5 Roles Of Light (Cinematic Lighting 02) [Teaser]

In the last video, we covered the three functions that a light has, casting shadow, creating fill, or creating separation. In this video, we're gonna cover the five roles that a light can have, whether it's a key light, a fill light, a back light, a set light, or an effects light. I'll offer you tips on where to place those lights and how best to use each one.
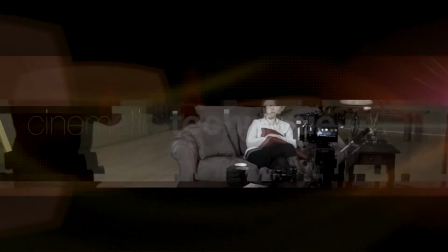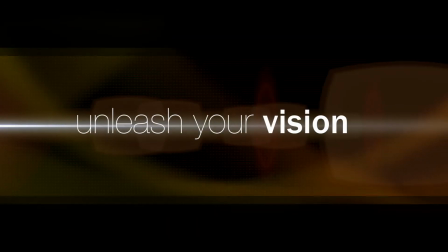The dominant source of light for a scene, or for the talent, is called the key light. Because the key light is the main source of light, there may actually be more than one key light in a given scene.
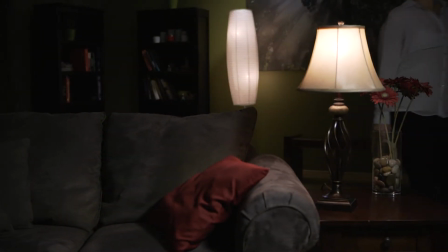For example, the talent may move from the back of the room and then sit on a couch. In that case, there are actually two key lights.
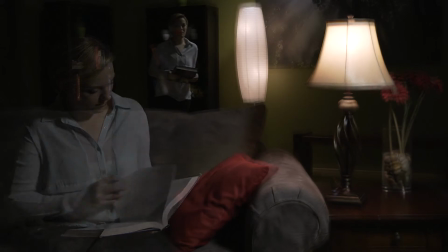The first one is when the talent is at the back of the room. At that position, the key is the light coming from the lamp.
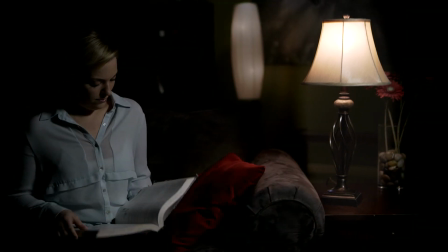And then as the talent sits at the couch, the key becomes the lamp next to the couch. Or if you only wanted one key in the scene, you could turn off the lamp next to the couch.
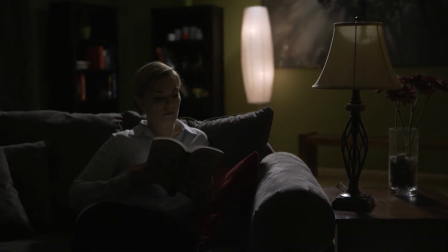And now the lamp in the back is the key since it's the dominant light source of that scene.
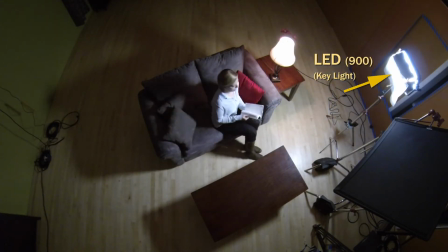While the key light can come from any direction, and there can't even be multiple keys in a scene, there are some basic guidelines for where to place your key light.
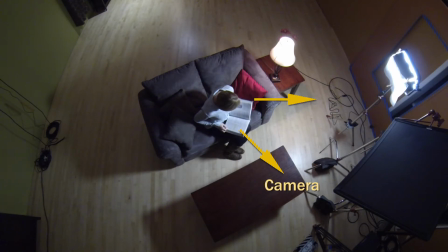The most flattering place to put your key light is at 45 degrees off axis from the camera and 45 degrees above the talent.
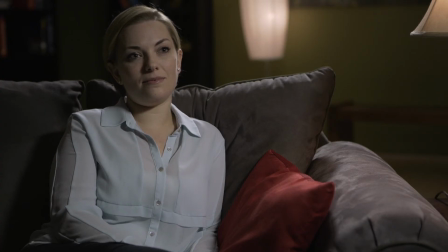By placing the light in this position, the shadow falls towards the camera, and it usually creates a triangulately shaped shadow on the talent's face.
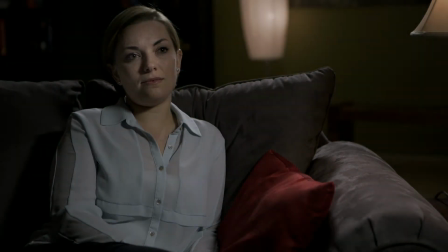And speaking of shadows, another best practice